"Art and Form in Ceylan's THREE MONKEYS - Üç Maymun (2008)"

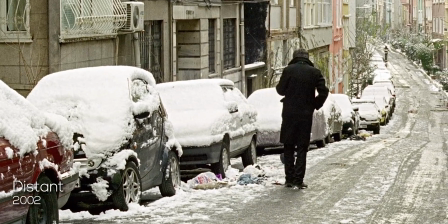5s
The Turkish film director Nuri Ceylan has been cited often in this channel,
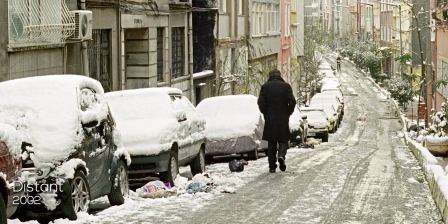9s
first in the analysis of his 2002 film Uzak, known as Distant,
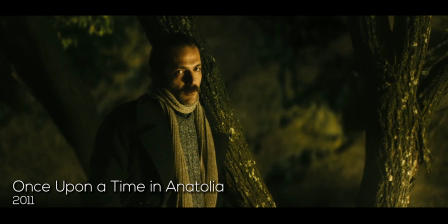14s
an apt introductory work in the director's filmography, and in the later analysis of one of the most significant scenes in Once Upon a Time in Anatolia,
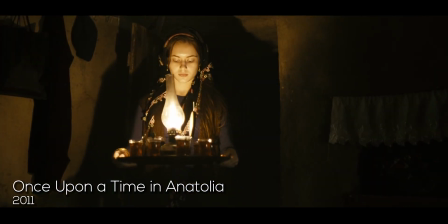22s
the outstanding 2011 Turkish masterwork,
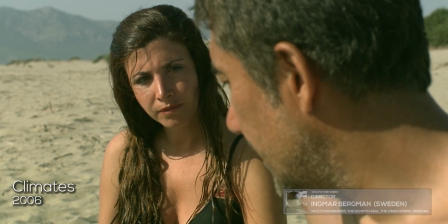25s
whilst his name is bound to pop up as well whenever the subject of Ingmar Bergman's expert dissection of personal interrelations and psychology of emotions is mentioned,
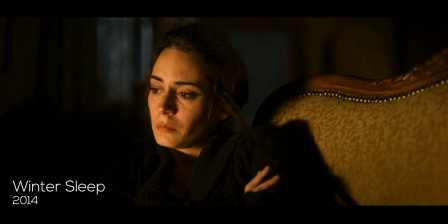33s
with many of Ceylan's films presenting, in line with the work of the famous Swedish director,
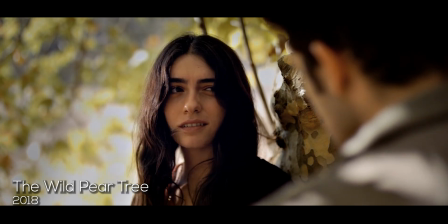38s
a persistent focus into the intricate gearbox that coordinates human behavior and its associated paradoxes and capriciousness.
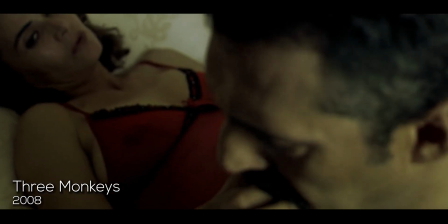46s
As mentioned in the previous videos on Ceylan, besides the clear penchant for complex relations mired in vanity,
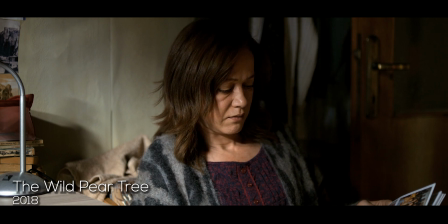53s
selfishness, obsession, or incommunicability, often at the brink of crumbling, his work is characterized as well by a strong emphasis on aesthetic presentation,
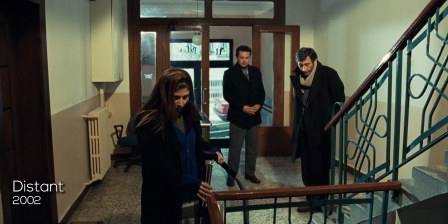61s
a cinematic approach that is rigorous in its many aspects, whether it is in its framing, color,
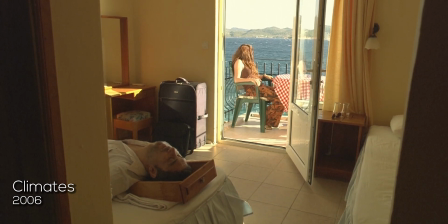68s
texture, movement, or lighting, which betray his background as a photographer,
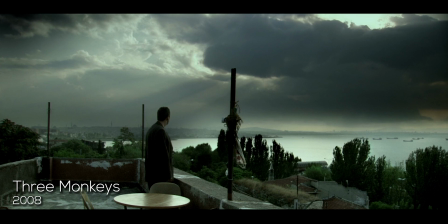72s
an approach that is thoroughly captivating and ultimately leading to an engagement with the narrative structure and plot tone in an organic manner that does not come
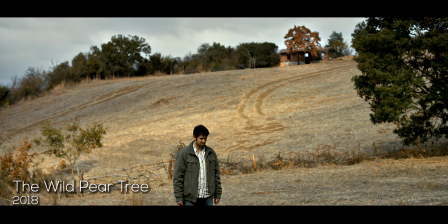81s
off as mere aestheticization for the sake of producing pretty pictures.
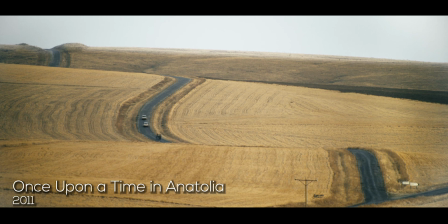85s
This photographic sensibility is in many instances expressed brightly in ample and sprawling landscape vistas,
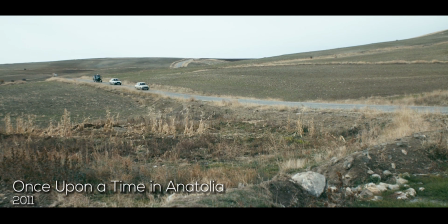91s
in which his characters occasionally find themselves faced with during their travels or wanderings, either in urban or country settings,
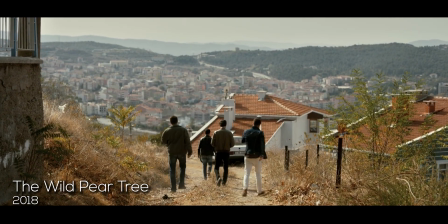98s
particularly in moments of inner turmoil, in which, besides convincingly setting a mood without resorting to music,
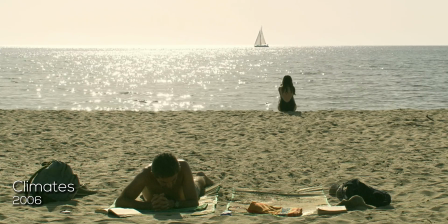104s
as most films do, serve the more important purpose of giving a comprehensive perspective of the character's emotional backdrop,
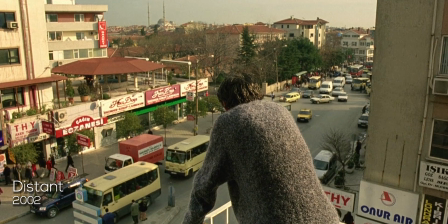111s
amplifying the manifested disposition by either similarity or contrast.
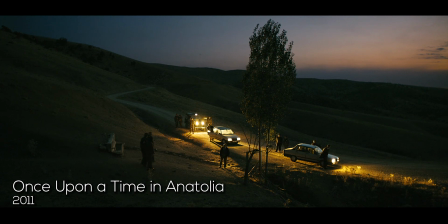115s
Take for instance the shot from Once Upon a Time in Anatolia, assessed in an earlier video, which in itself works as a masterclass of plot introduction through bare but meticulous dialogue, succeeding without employing extensive exposition, but which also masterfully sets the tone to be followed by the rest of the film through its rhythmic and visual rendering.
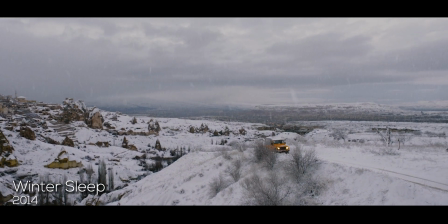135s
In the 2014 Palme d'Or winner Winter Sleep, the barren, rugged mountains are suitable as a visual analogy for Aydin's coldness,
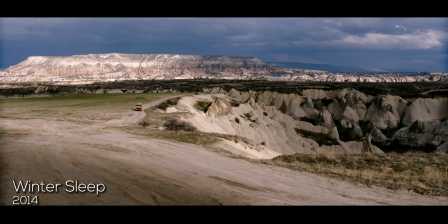143s
his stark personality and emotional unavailability, and in more than one occasion,
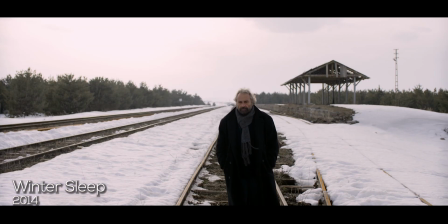148s
Aydin is induced to reflect on his downward path as well as on his actions and conduct towards his acquaintances,
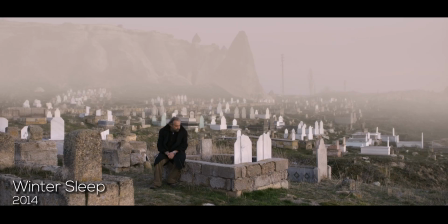154s
especially his estranged wife, Nihal, the shot by the graveyard being one of the most striking instances.
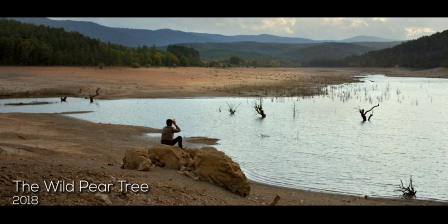161s
There is also a shot in his latest work, The Wild Pear Tree, in which the astounding canvas comprised of the sight of the expansive lowland,
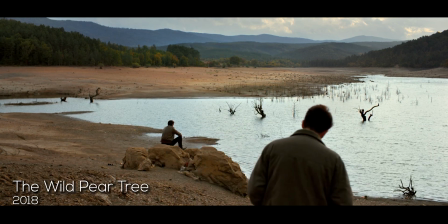169s
forests, lake and mountains emerging in the background, in tune with the carefree and inebriated state of the group of friends,
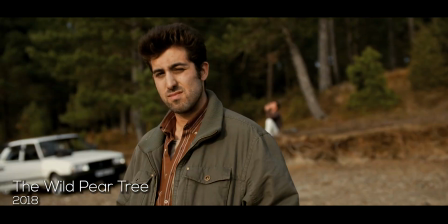175s
impels Sinan to disrupt Riza's mood,
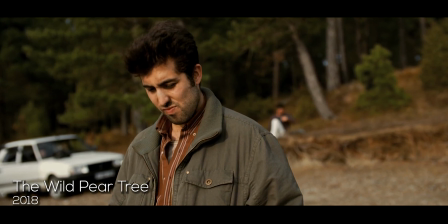178s
after pondering on the insignificance of oneself on the grand scheme of things and the constructive role of disappointment and failure.
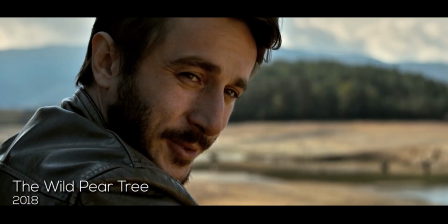185s
Using the revelation of the betrayal of Riza's ex-girlfriend with him in an undeniable demonstration of gloating and self-loathing simultaneously,
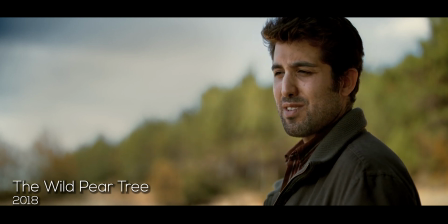193s
personality traits ostensibly made visible throughout the film, Sinan seeks to guide Riza, perhaps a tad too bluntly,
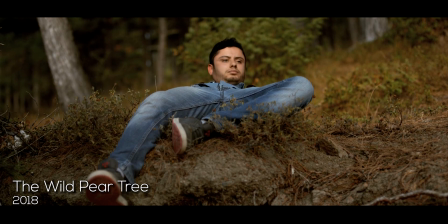200s
to a more conscious understanding of life, which predictably ends in a confrontation, all within an idyllic backdrop.
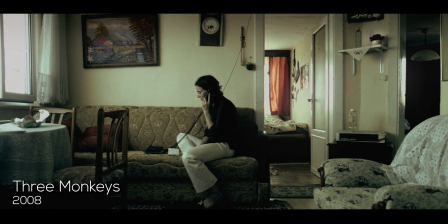207s
In this short video essay, the pictorial quality of one powerful scene in his 2008 work Three Monkeys shall be assessed in more detail,
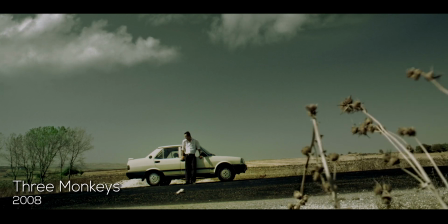215s
and a reflection on its form and contents will take place,
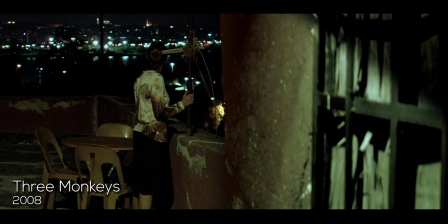218s
so as to highlight the individual aspects that work together to produce the power that conspicuously emanates from that scene in specific,
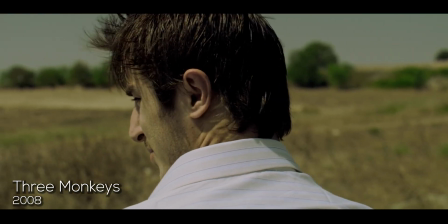225s
and thereby also demonstrate an approach by the spectator that will benefit his apprehension in other films as well.
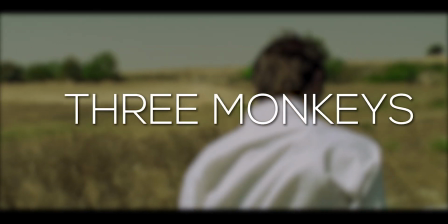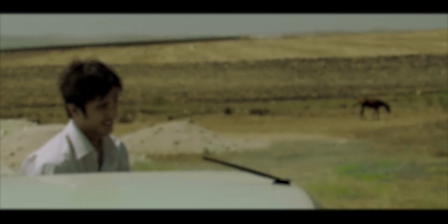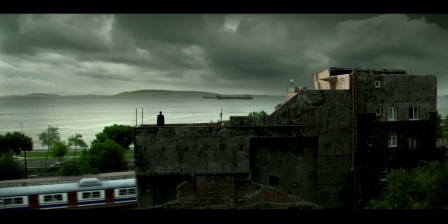241s
Three Monkeys is a peculiar piece in Ceylan's career mosaic, a path that displays an ever-increasing appreciation by the critic and festivals.